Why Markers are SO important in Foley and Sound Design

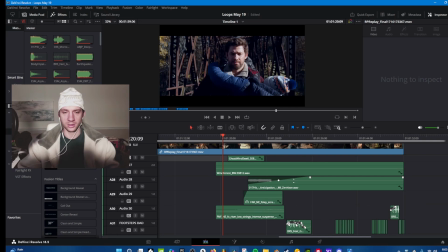[4:09]
Right, so we have the sun in the background. His toy actually goes off in A Quiet Place, which is not good. If you've seen the movie, you know what I mean. And I just wanted to get into some of the automation that I use as well.
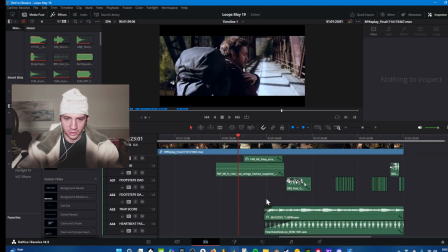[4:25]
So I have a lot of growls, I have a lot of swells, I have some intense drones that come into play, some cracking brass that also comes in.
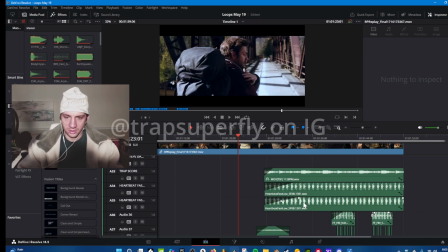[4:36]
My brother Trap Superfly, he also helped me out a lot with some of the score that came into this.
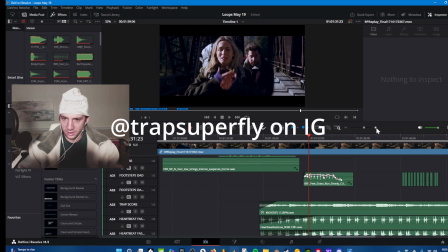[4:46]
We have these footsteps here from John Krasinski that, you know,
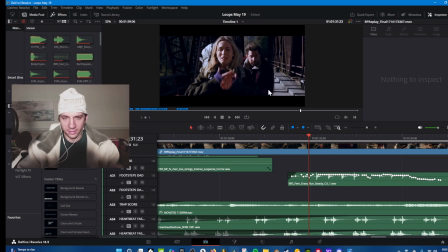[4:53]
they start loud as you're close to the wife and the camera's real close, and as he kind of runs off, they tend to be a bit quieter. And I can actually raise this up quite a bit here.
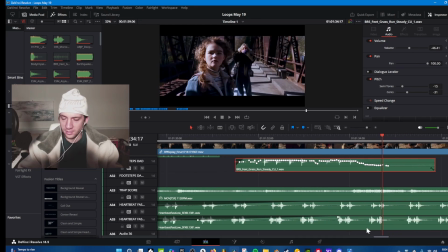[5:13]
And I have the drones kind of eliminating a lot of the footsteps, but nonetheless they're still there.
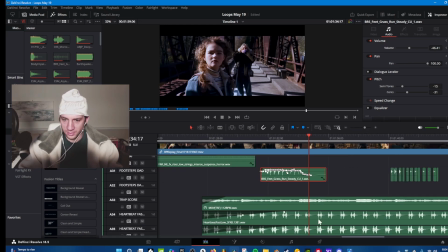[5:22]
As we get further along,
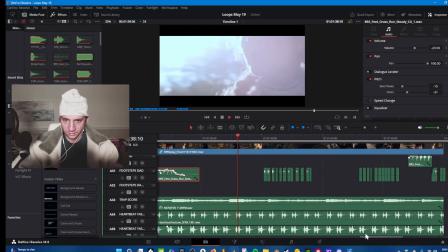some more footsteps here.
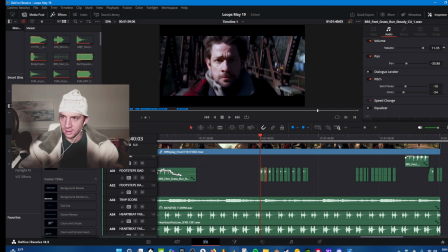[5:34]
Okay, and so each of these are kind of brought to a level that I thought made sense, because each footstep's not going to hit the exact same. A lot of the time they're going to hit at different points and different velocities, just based on how the actor is moving and how the actor is running.
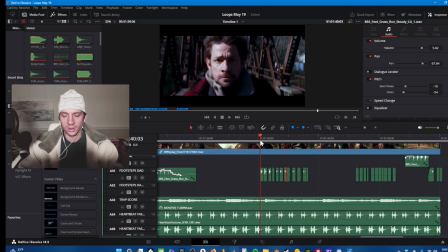[5:52]
With body weight, the way the weight's transferred onto the ground.
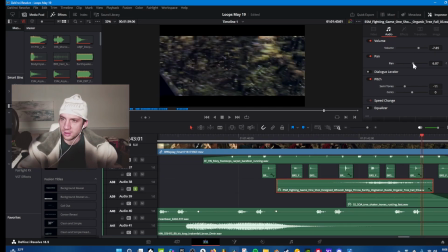[6:02]
I got to bring the volume up on this, and especially pan this actually over to the right. And this is going to be some of the sounds of the organic kind of vegetation, the leaves, the trees kind of being brushed back by this monster.
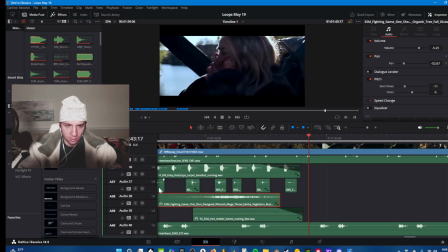[6:21]
Which I thought was super, super cool. Even these, we can bring these up quite a bit.
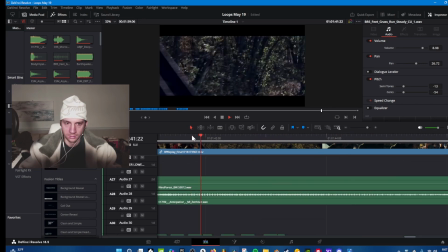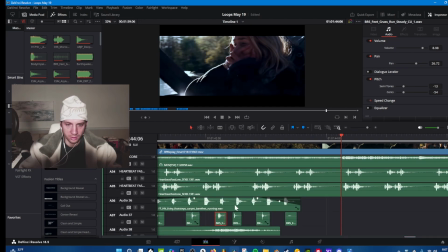[6:41]
You can hear them just absolutely horrifically just creeping along in the woods.
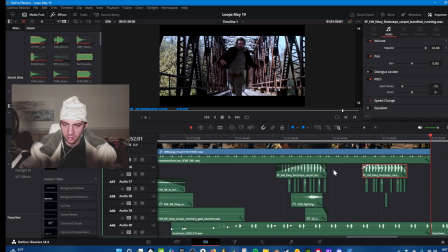[6:52]
And really, I wanted to show you kind of the end result of it all, and kind of more footsteps and some of the fighting noises, but
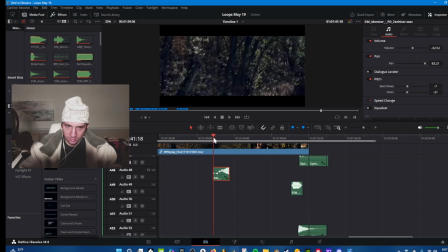just gonna fade that in, fade that out.
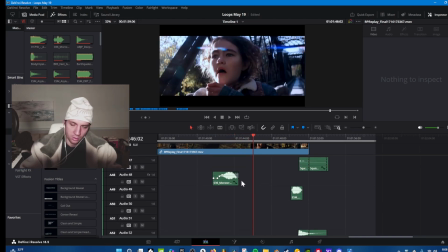[7:20]
Just like that, which will fit with the whole rest of the audio that goes into it.
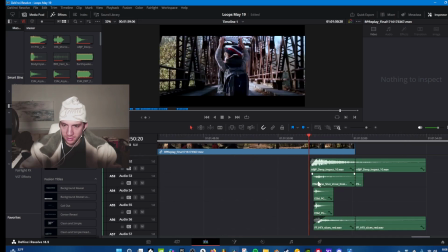[7:25]
And in here we have some crunches, some deep impacts, a vocal one shot, slices, body impact, the blood of the body impact impale.
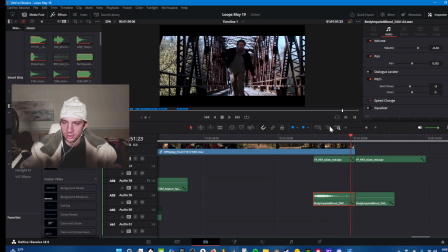[7:38]
Just absolutely brutal to see this type of stuff, and I want the audience to feel the same way when it comes to that.
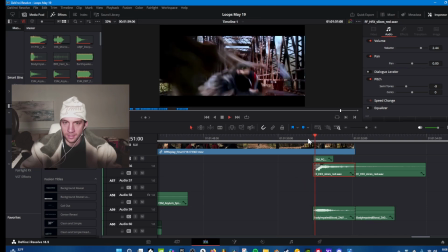[7:47]
And I want to bring these slices up too, just like that.
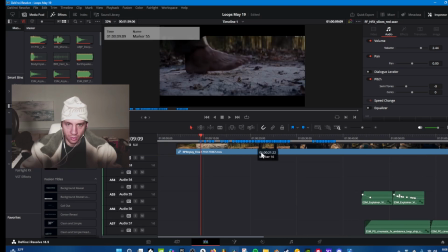[7:53]
More importantly, that's how markers can be so important, is each of these little scenes that you have, each of these little moments where things need to happen, markers can be used to put in place to know exactly where on the timeline you need it to happen.